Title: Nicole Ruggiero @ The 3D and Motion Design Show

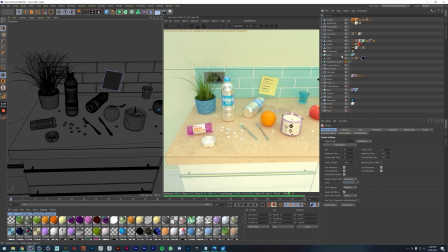(32:13)
Thankfully this file is a little bit cleaner than my last one. So let me go in. I'm actually going to go in. I don't have my two panels set up for this because I just kind of want to go in and
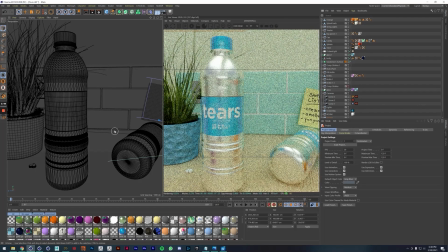(32:27)
show you guys how I have this whole room set up.
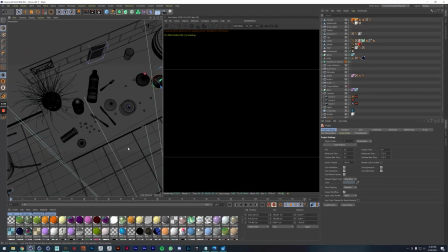(32:32)
So I basically, you know,
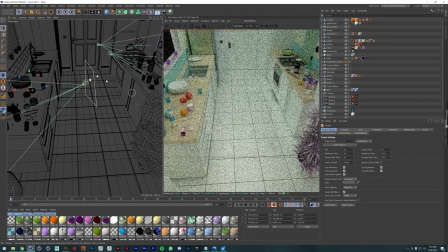(32:36)
so I generally have, you know, most of my scene set up
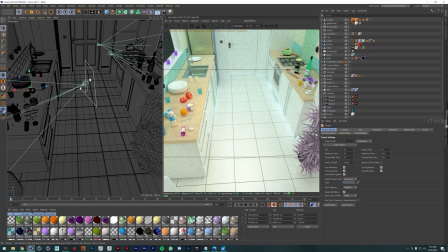(32:45)
for different angles and stuff like that, especially if I'm working within the same scene. But I do like to break up my files into like, you know, like take 1, 2, 3, 4, depending on
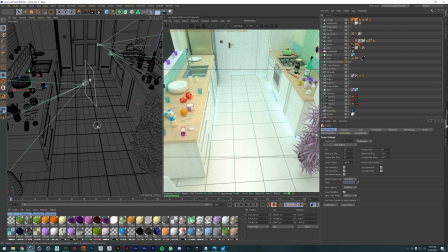(33:03)
what part of the animation it's in. So all of my stuff is separated. I don't really work with like layers or anything like that. I keep it simple. This keeps me a little bit more organized. It's easier to use the render queue when I need to.
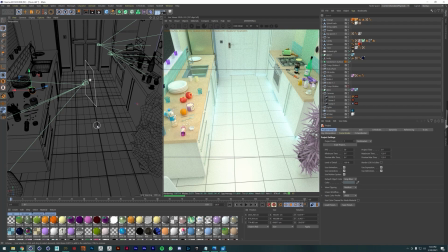(33:19)
It's just a little bit faster for me personally, although I know there are people who really like to do it in different ways. So for the first scene, I actually put a little vibrate tag on the camera.
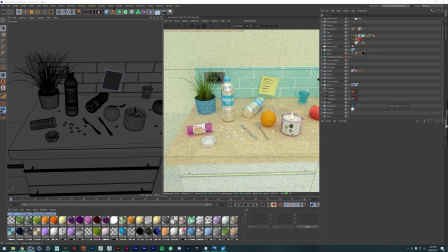(33:32)
This is a really nice thing that you can do to keep your shots a little bit more flavorful. And then, you know, I put a post-it note in, and it's literally just a plane and a displacer.
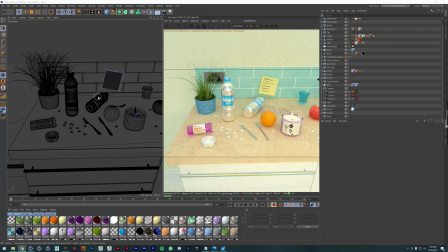(33:48)
I reused models. You know, these are some things I had made for different projects. I used this in an exhibition. I used this for a still that I made, but I was like, you know what? These objects are going to look really good in this as well. Let me like maybe revisit them. Let me reuse them. And I really like to do that with my artwork.
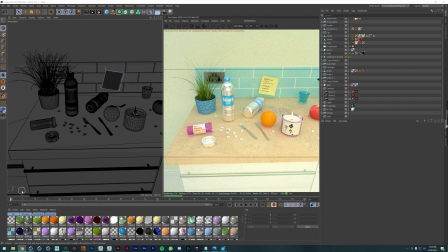(34:07)
In addition to that, for this, for the vibe for this overall, I really wanted to
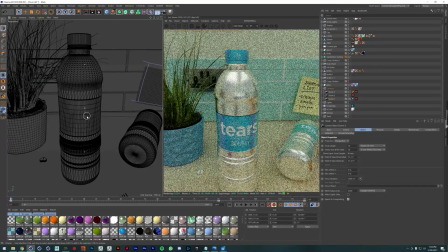(34:16)
combine my knowledge of Japanese, which I was studying at the time, with,
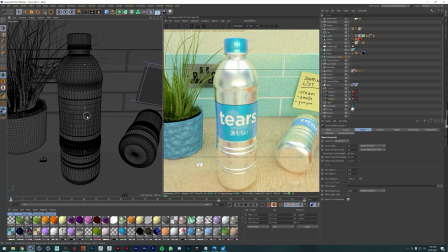(34:25)
you know, these different products that are being focused on in this animation, which I found really exciting. And I really wanted to do this like kawaii pastel environment color palette, and so I really focused on that and tried to hone in on that. and
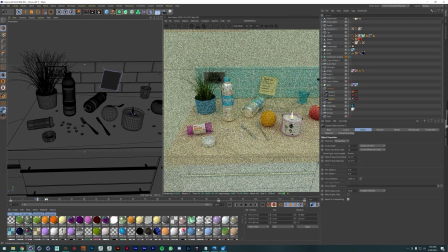(34:44)
I wanted to get, a spectrum of colors in here that you can really see.
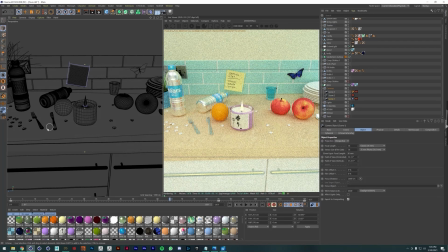(34:50)
You got your purples, your greens, your blues, your reds, your oranges, and that was really important for me, and that was actually pretty challenging to get all of the colors in there, and I'm really happy with how it turned out. But so just these different things,
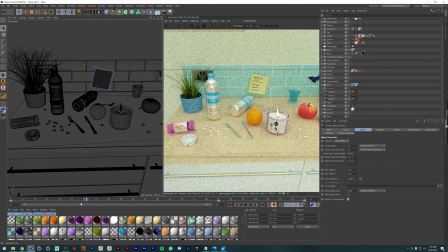(35:11)
these little different things that you can really think to do, like reusing objects, coming up with a nice color palette,
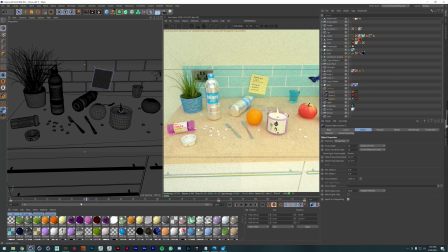(35:19)
simple things like a post-it note add a lot of flavor to the scene. It adds a lot of personality, and that's something that I really like to include in my work.
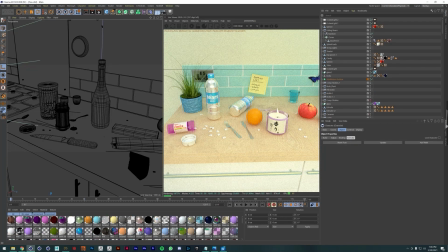(35:28)
So I'm going to go on to the next scene. I'm going to talk a little bit about from this animation. I'm going to talk a little bit how I, did this side of the counter for this next sequence.
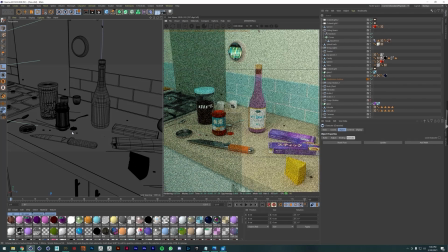(35:42)
So this one was really particularly,
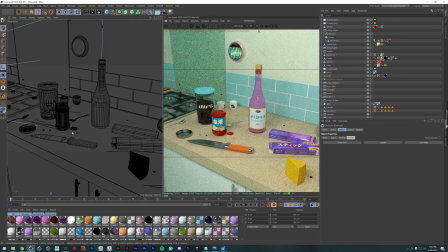(35:45)
I think it came out really cool, and it's something that I did really simply with some dynamics and the coffee beans. So in this scene, you can see, the beans.
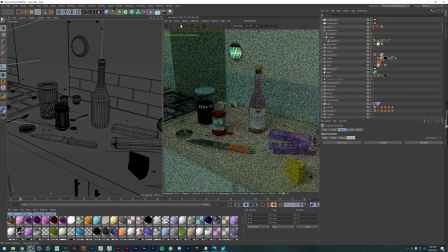(36:03)
What happens is they literally they fall, let me turn that off, they fall on the counter. And it looks really nice, and it adds a lot of personality to this scene, and so what I did, this is just so easy.
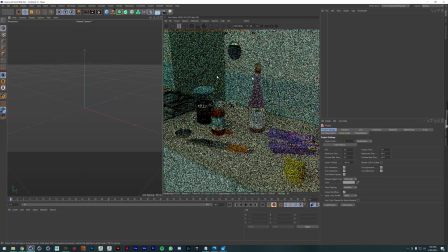(36:20)
Here we go, I'll dump this into a new file really quick to show you. So what I did is I took a cloner,
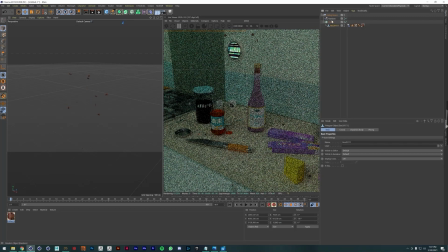(36:37)
I put the beans under the cloner, I threw a random effector on the cloner, I put some dynamics on the beans, I put dynamics on the counter, so, we have, say this is the counter, I didn't copy over the counter.
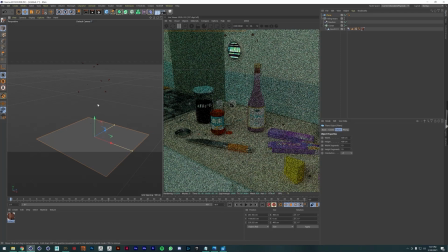(37:00)
Okay, cool, the beans are gonna fall from the air onto the counter. So we just take the collider body, I think I messed with the friction a bit,
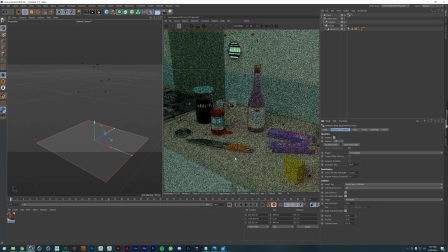(37:15)
the bounce a bit, and then, we just go in and we let it run. And then you have the beans falling on the counter. It's so simple, to set this up, but it adds so much flavor to this one cut here, and it's really nice.
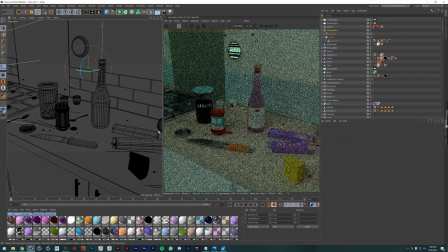(37:32)
So I had a lot of fun with even just that one little idea again, and focusing on the colors, focusing on the personality of the animation.
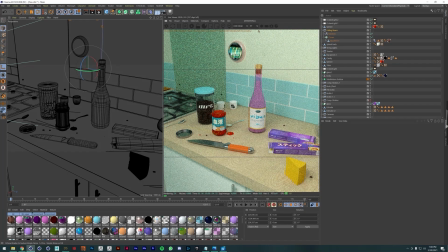(37:47)
So that's what I did for this particular cut.
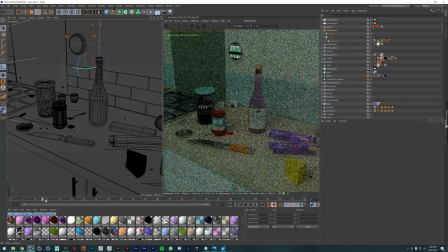(37:52)
And you can see again, I'm really focusing on all these different colors.
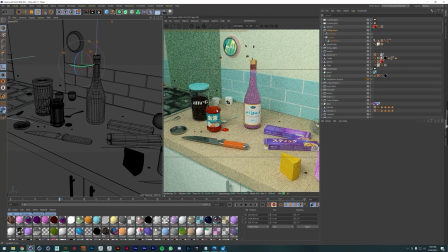(37:57)
I have, the turquoise here, I have the pink here, I have the red here, orange, purple, yellow.
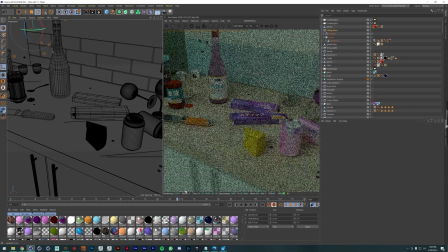(38:05)
And this was really fun to set up,
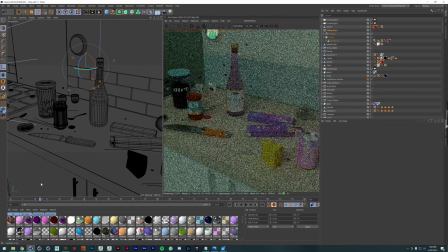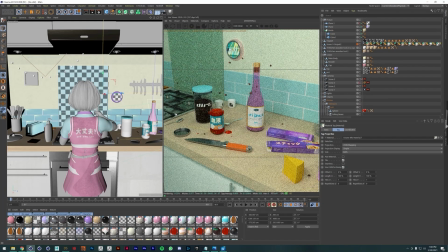(38:13)
yeah, I think it came out awesome. So, and then I'm going to go on to this last cut here. And this is a wider shot and this one actually has the character in it. So, I have a few shots of the environment, setting up the scene, setting up the vibe, really important, and then the character comes in.
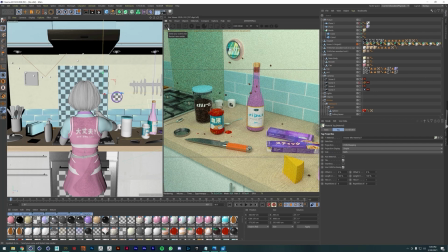(38:33)
And you actually don't see the face of the character the whole time, but you can really feel the personality in this.
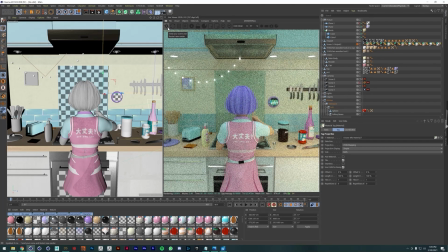(38:40)
And I thought that was really cool too. And that was something I really wanted to play with in this. So for this one, there's a couple things that I did here.
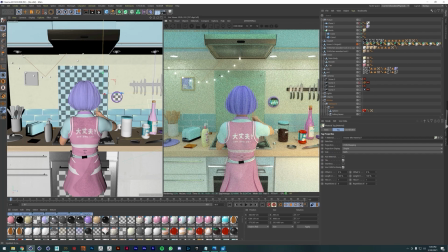(38:54)
I have the string lights with the cloner in here. And you can see I have level of detail on 0 because the string is doing this. Which it does not do when you turn the detail back up. I have this timer in here, and I made this timer glitching out,
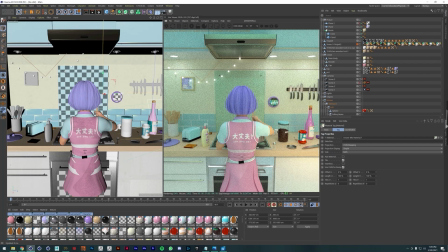(39:14)
and I did that, a little sequence for that, a Photoshop sequence for that. I rendered it out to work with Octane, just to add, a little bit more personality of this clock that's counting down this timer.
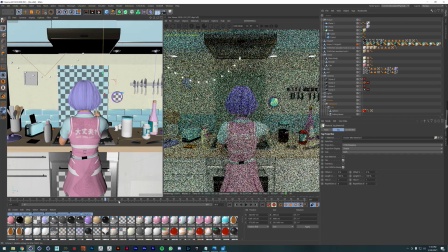(39:29)
That was, really important for this scene. And then as you can see, I have as she's stirring, which is, the main animation here, the main focus that I really
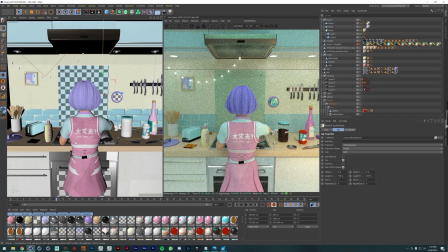(39:44)
was important for this, you know, you have all these accessory animations that are going on as well.
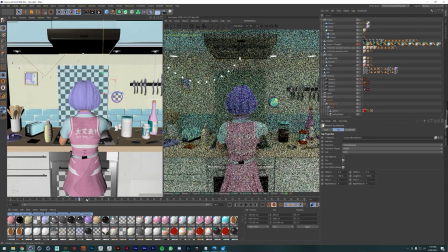(39:49)
You have the timer and you have the toast popping up. And this just gives a lot of life to the scene. And this toast, you know, is really simple to animate. I animated both the toast and the lever. This is just a keyframe animation. You know, you have the toast popping up and easing back up and down.
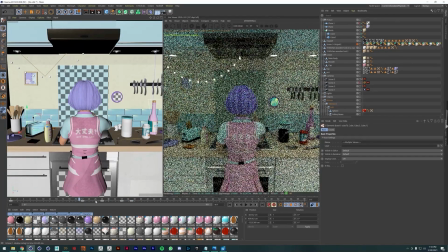(40:05)
And literally, I just keyframe that by hand. It's so easy and it adds so much personality.
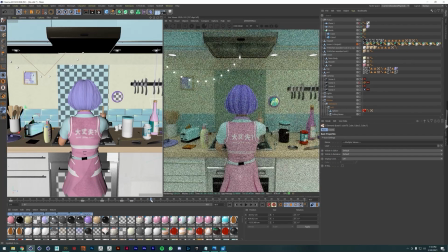(40:11)
That's one of my favorite parts of this whole animation, just seeing that toast.
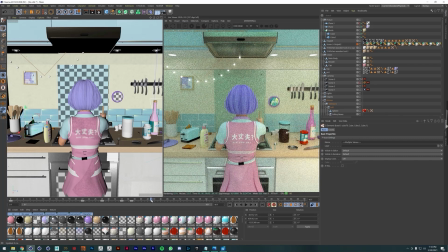(40:18)
I love the toast. And yeah, it's just simple positioning animations.